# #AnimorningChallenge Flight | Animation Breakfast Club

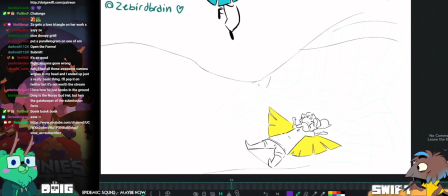These are really pleasing to look at. Really nice choice to do them a different colour on the inside and outside as well,
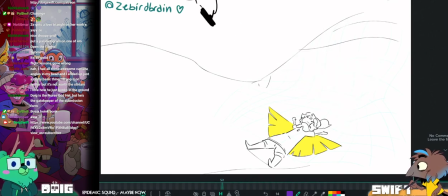so that you really make the most of those shapes that you're using.
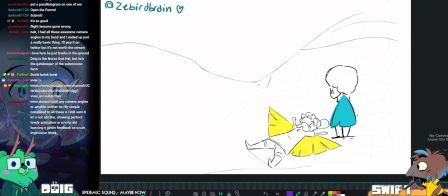This is like a little detail thing before I get into doing actual animation feedback,
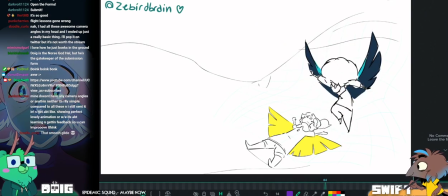but I feel like when this character puts the wings down,
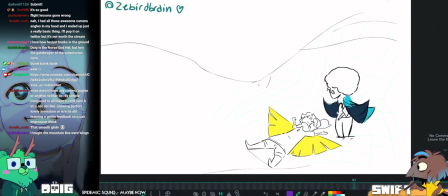they get much shorter than they are when they're extended. Kind of feel like
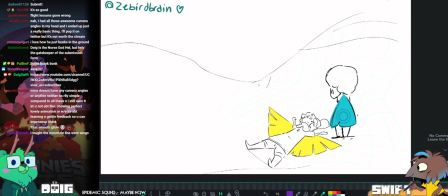if you were to keep the same amount of mass,
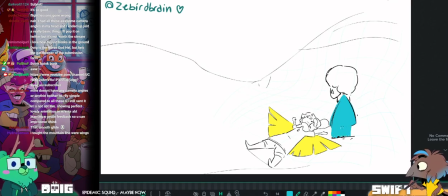then they would end up going right down to the floor here.
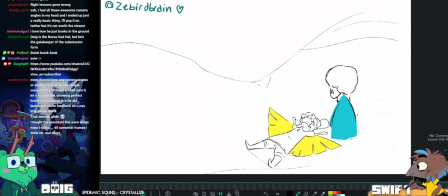More like this kind of thing.
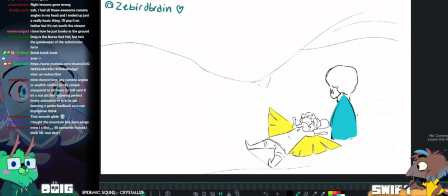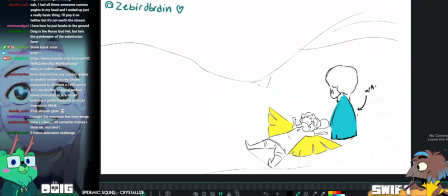Watch length of wings.
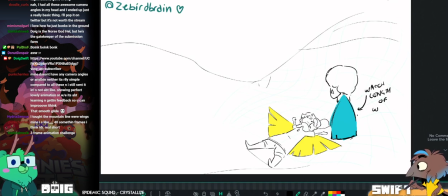Of wangs.
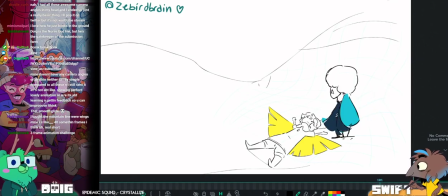What? Nothing? What you looking at me for? That's fine.
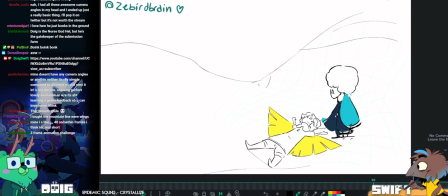Yeah, it kind of feels like it should be more like this, maybe. And let me put on tracing paper so it's easy to see what I'm doing.
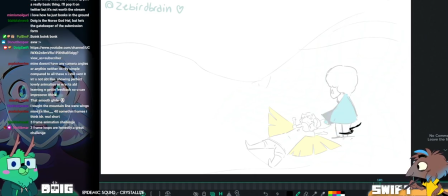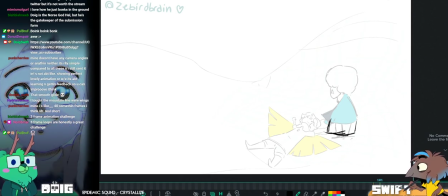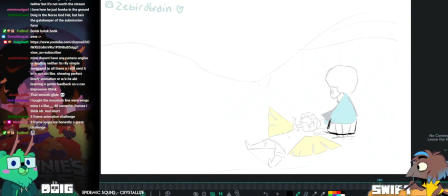I'm just using the shapes you've already got, but just extending them down to make them longer, basically.
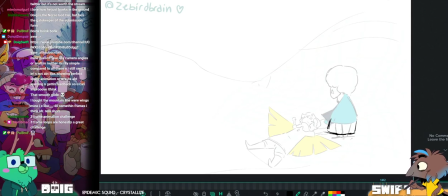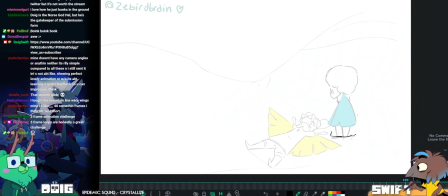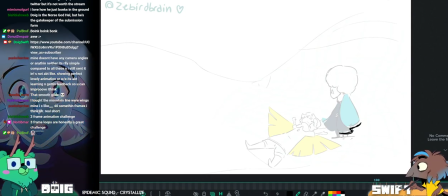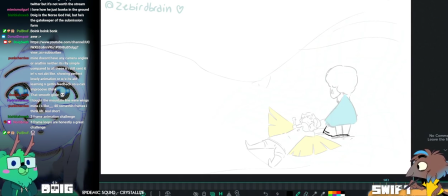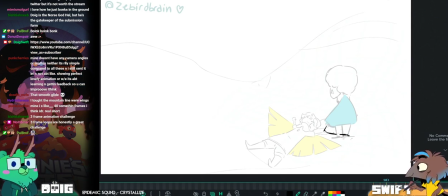I made my arrays too big. Oops.
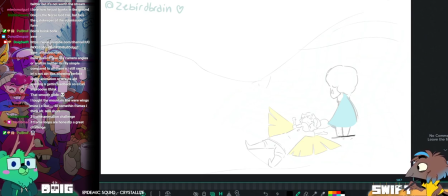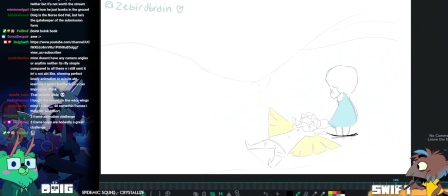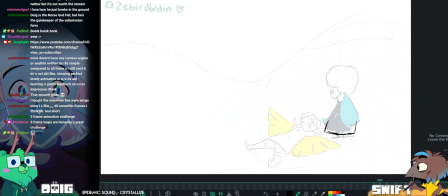There we go. Something a bit more like this, maybe.
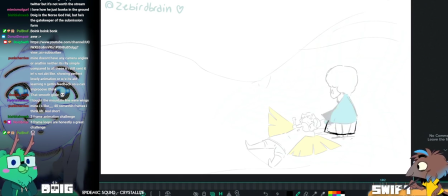So it doesn't feel like we're suddenly losing a lot of length, because it's about this point where it feels like it kind of pings up into a short shawl.
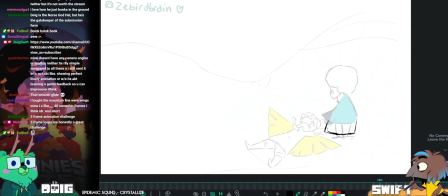Could be that these are magical wings that retract, in which case I'm sorry that I wasted your time giving you this feedback,
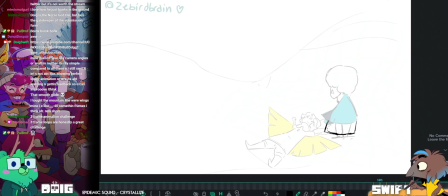but if not, then just watch the length of them.
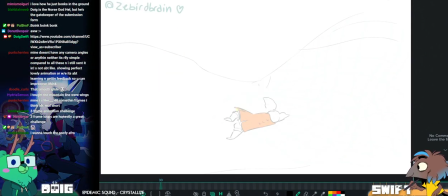Okay, so in terms of the actual animation, look at this squash that we have here. That's really fun.
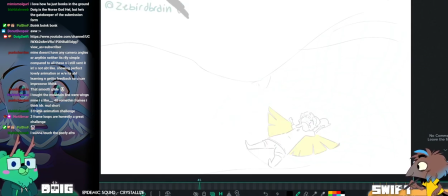I think it would be really nice to have some shadows here just to kind of define the ground plane a little bit more, because it's it feels very undefined at the minute.
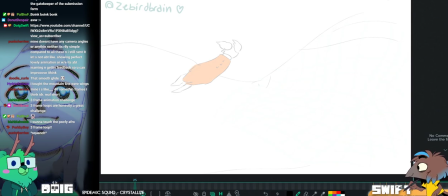Like I can't really tell where the ground kind of is going to meet the characters before they're on it.
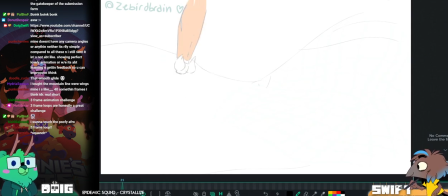Yeah, there's a very, very faint blue kind of mesh.
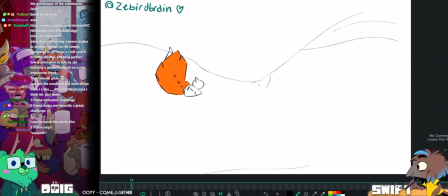I see it, but I don't see necessarily like it over here where the character lands.
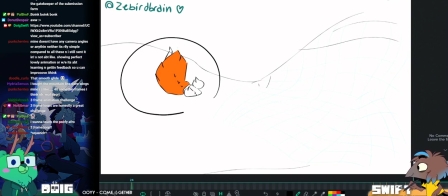So I think just map that out so it's clear.
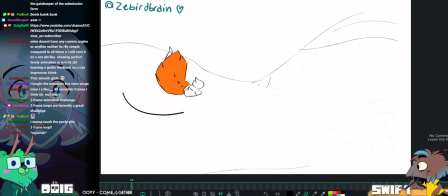Shadows are probably an easy way to do that,
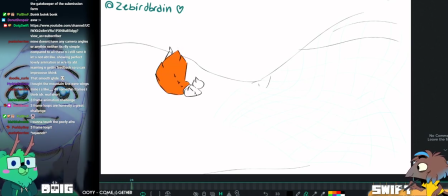just so we can keep track of where the character's going to be, how far they are off the ground, etc, etc.
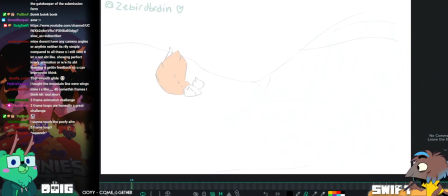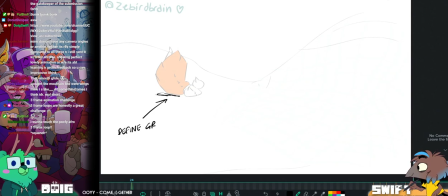Define ground plane. A 3-frame animation challenge.
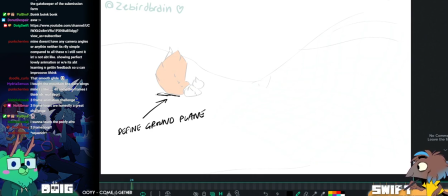Ooh. Is that the entire challenge, or would it be a specific thing to do in 3 frames?
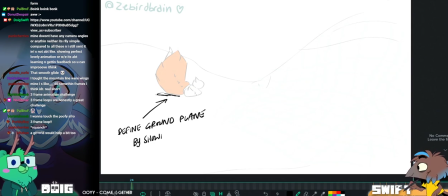Tib says 3-frame loop is a great challenge, and Porky Boy says 3-frame loop.
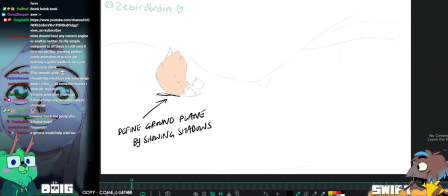Oh man, I could just imagine Porky trying to fill the entire screen with
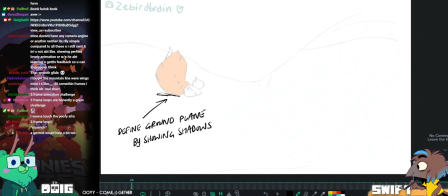multiple things doing multiple 3-frame loops. Maybe I'll nick that for the challenge after this one.
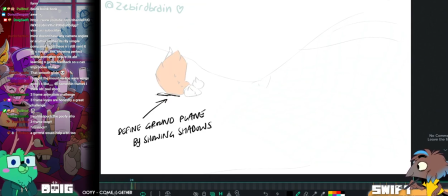The Tib 3-frame loop challenge.
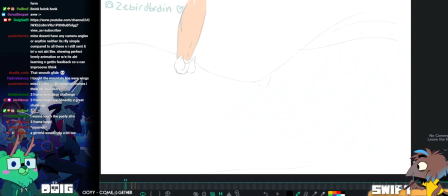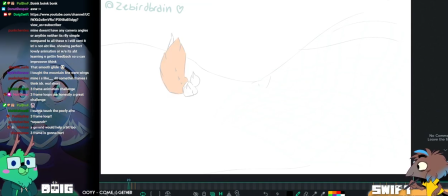So the character comes in and then the head kind of pushes to the side.
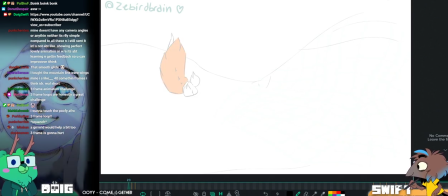I feel like the head would still be lined up in the same place, even if their head, even if their shoulders smashed down out of their head and twisted their head to the side like this, the head would still hit in the same place.
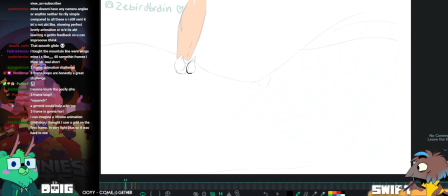So you might want to just move the frame where the character's falling down so that the head lines up between the two. I'll just put lining up head with next frame.
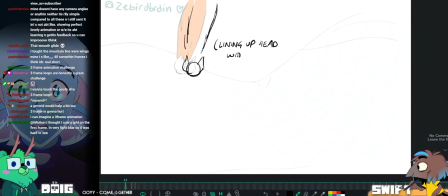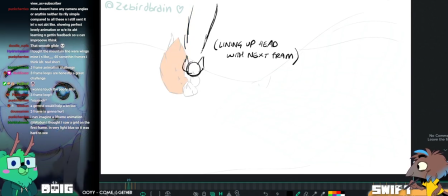So the way I'm seeing it in my head is the head would hit first,
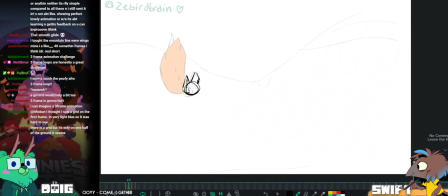straight down, and then the shoulder would come and hit the floor with the body folding in afterwards.
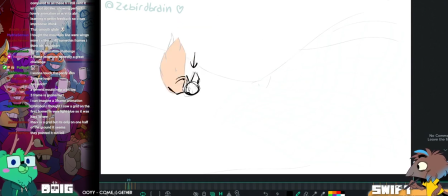So that's why I'm saying to try and keep the head in the same place between the frames in terms of it going straight down.
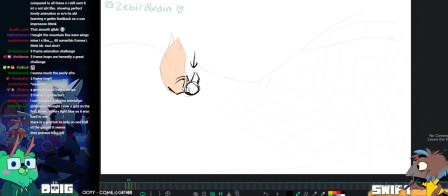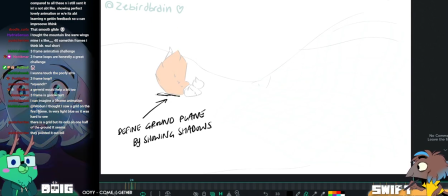And then this is a great squash frame, really like this.
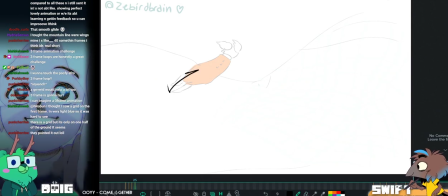There's not much motivation for the character to bounce so far this way. I don't think.
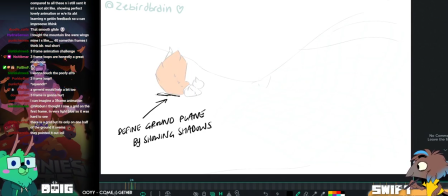It feels almost like they kicked off with their feet. I mean,
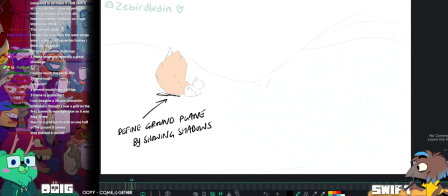if they were coming in at a diagonal angle from top left down and striking, it would feel like it would make a little bit more sense.
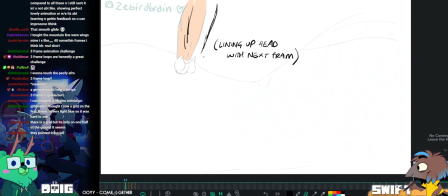That's true. Maybe we should just do that instead, Mike. I'm gonna steal your idea. Mike's really good at giving animation feedback.
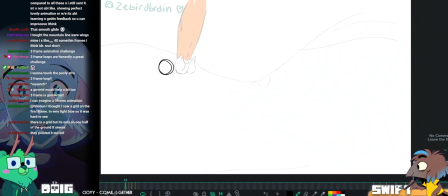What? I was gonna say how dare you, but also, oh. Yeah, like the things you think of are real good. You're a good storyteller, Mike. Maybe it's just because I understand.
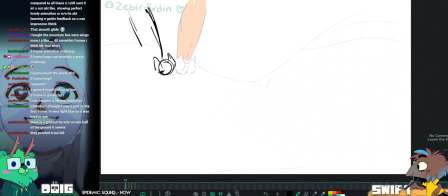I think with physics.
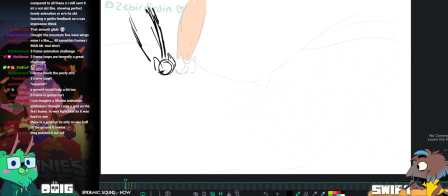Maybe, but it's definitely super helpful to have your input because you think of very obvious solutions to things that I would overcomplicate.
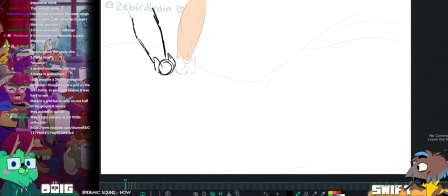Like, I would have adjusted a whole bunch of other stuff that would have been much harder than just coming in at a diagonal instead.
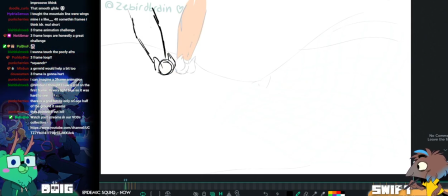Ah. Yeah. It's also where the other one comes in from, so I assume they were flying next to one another just before this.
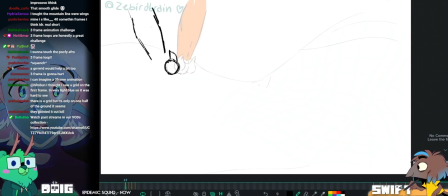Oh, nice. I didn't notice that.
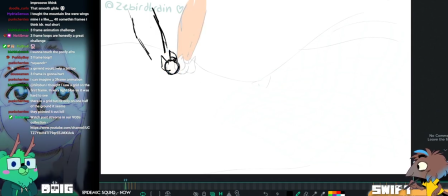Here we go.